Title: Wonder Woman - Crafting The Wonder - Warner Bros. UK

And how can this movie be honoring Wonder Woman and the story and all of the incredible artists who made this all possible on this the
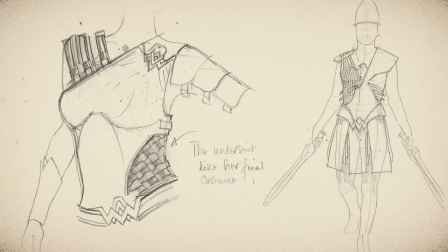inspiration i've got to say of the design of all of the armor and
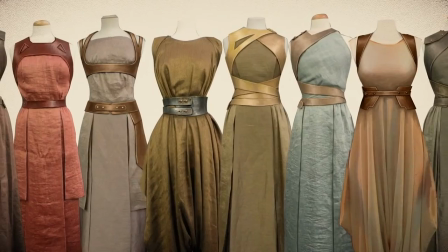all of the world of themisca i've tried to grow it out of the wonder
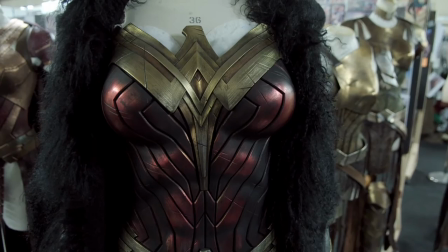woman costume used in batman versus superman so taking all the style
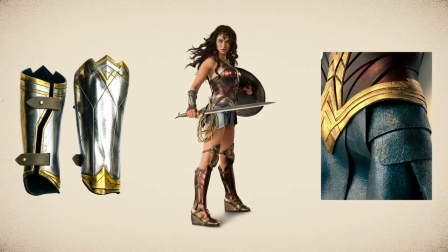lines taking all the information in that one costume inspired
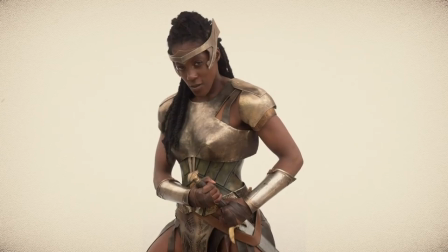all of the others so whether they're the queen or whether they're a soldier there's hint of the wonder woman costume in all of them i think what's lovely is what lindy extract
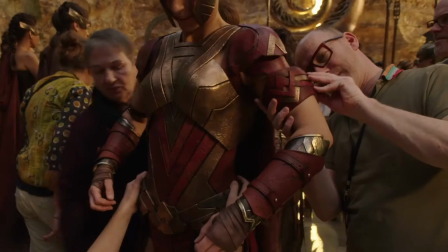from that and what's come through is this sort of a kind of aztec tribal yet slightly art
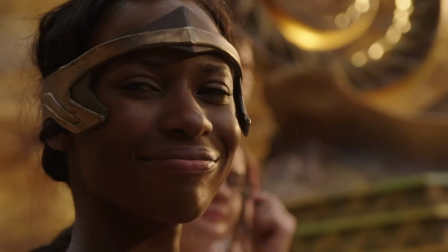deco motif which i think what's lovely about it is that's actually quite an original
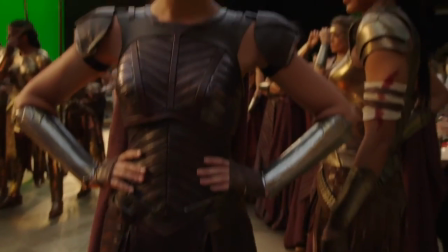thing to do as armor let alone on girls what
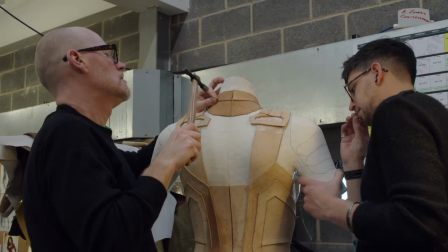the boys are up to now is they're basically blocking the leather
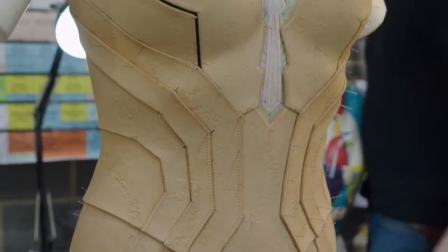down to make queen hippolyta's battle armor it's all gilded so it'll look highly metallic like the other pieces do for the infantry, army, etc.
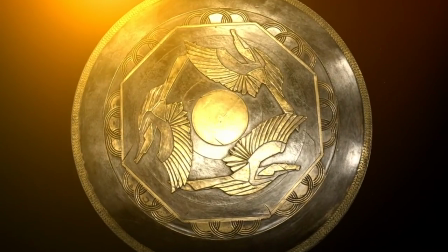Hippolyta has an eagle as an emblem and this was to me perfect. I was so delighted because you see the actual Amazons,
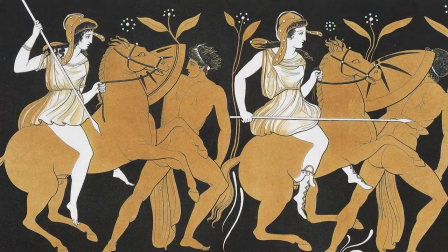the actual female warriors of 2,500 years ago would train eagles to become their hunting partners and so to me having this emblem of this woman who was living
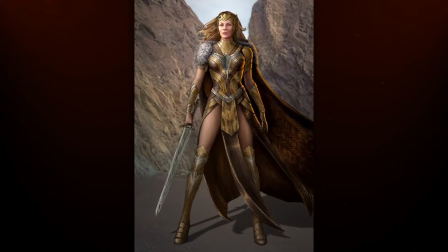2,500 years ago and was hunting with this eagle and her horses.
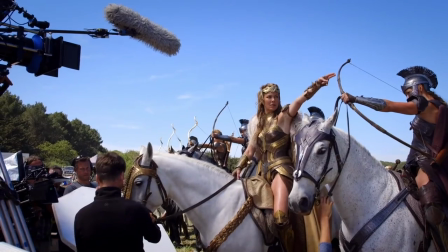That to me was the splendid image of a woman living in the world on her own terms.
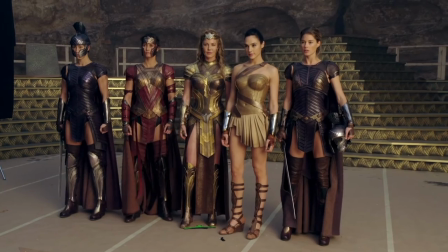There were four or five very strong characters that we wanted to individualize, especially with the weapons and things.
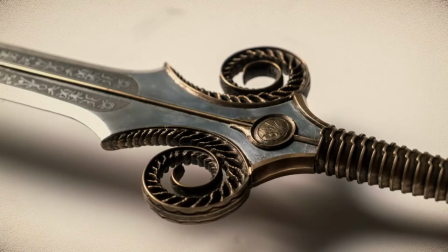And it was a huge responsibility not to let it get too whimsical.
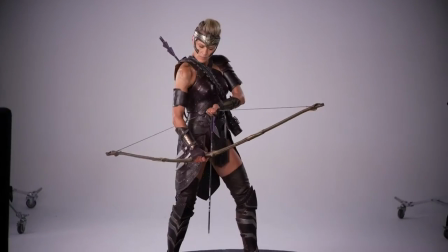It had to find its own place. By working really closely with Patty and Zach and Aline,
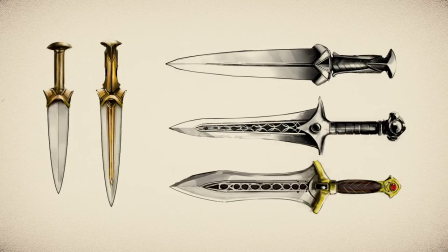that really helped me anchor how we would introduce different imagery into the shields or the swords.
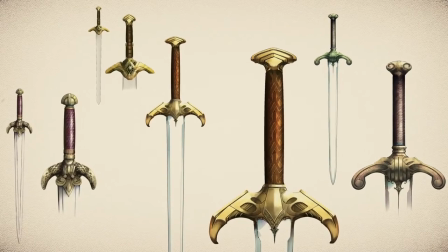And we basically came up with a design that would go through each weapon.
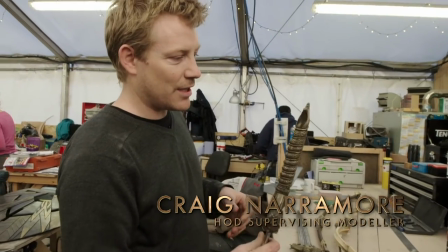This is the God-Killer. This is Wonder Woman's weapon. So we had literally hundreds of designs for this before we got it down.
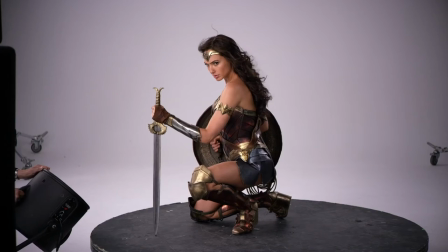We got it down, but this was the chosen god killer. The serpent was chosen for Diana's sword.
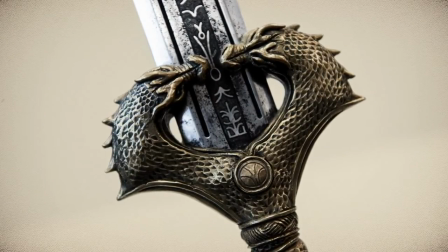The animal was chosen just because of its look, its fierce. It just gives off that vibe that they want her to be that way.
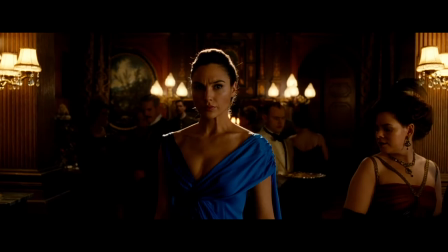It's a strong, fierce, and if attacked, will attack you back.
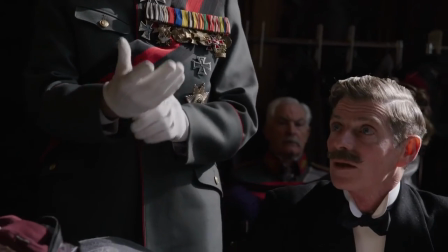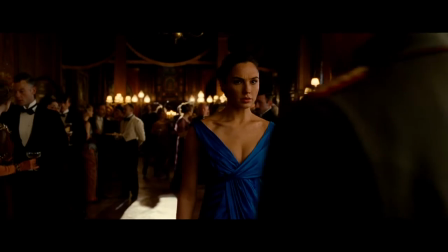In these costumes, Eileen sets when you arrive as an actor on a film,
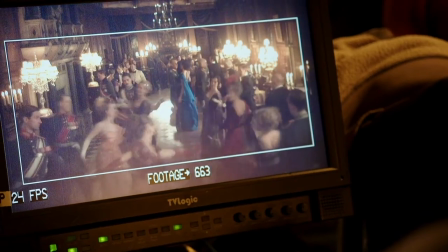you prepare, and you step into this environment that has been created for you,
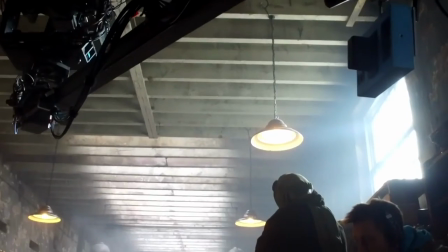and your preparation is only increased by 100%. You walk onto the set, bathed in golden light.
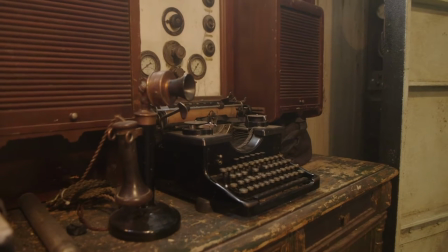It streams through it, and you open a draw, and there's papers and documents inside the draw.
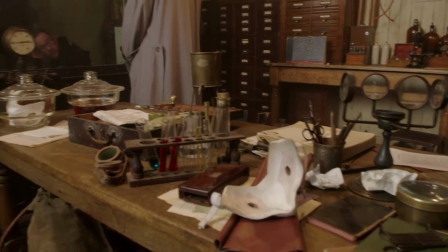You look behind you,
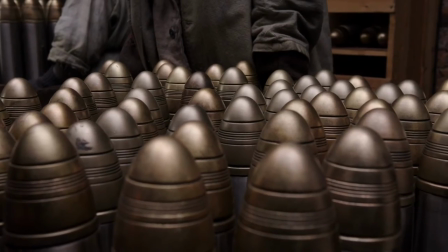and there are more test tubes and waters and things that are bubbling, and the detail is exquisite.
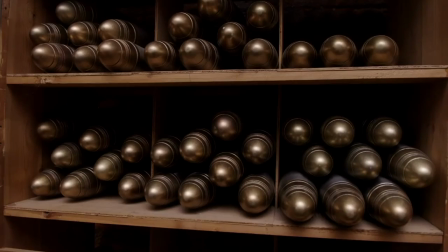It's like this rich tapestry, a tapestry where you don't see the stitching.
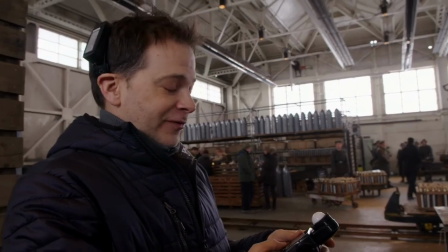The challenge is finding the right shot. That reveals the enormity of the bomb-making operation.
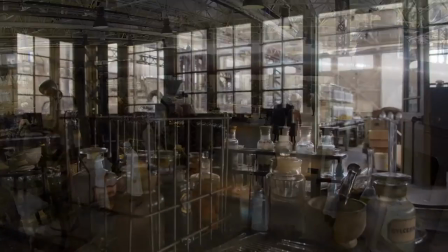I'm not getting lost in all this sea of architecture. And then the trick is not making it look flat and uninteresting.
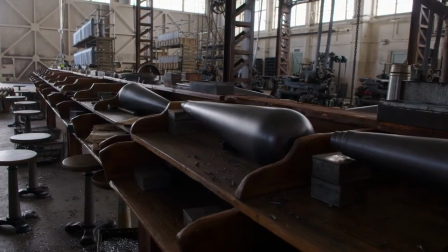But there's a lot of great colors and a lot of browns and charcoals and blacks already in the design.
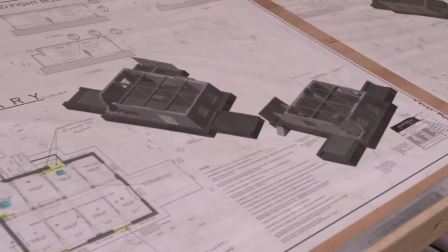When you start to make a set, you start to build a volume,
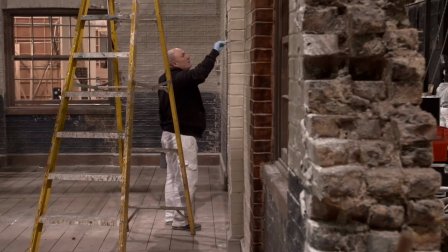and after that, you paint it, and after that, you dress it.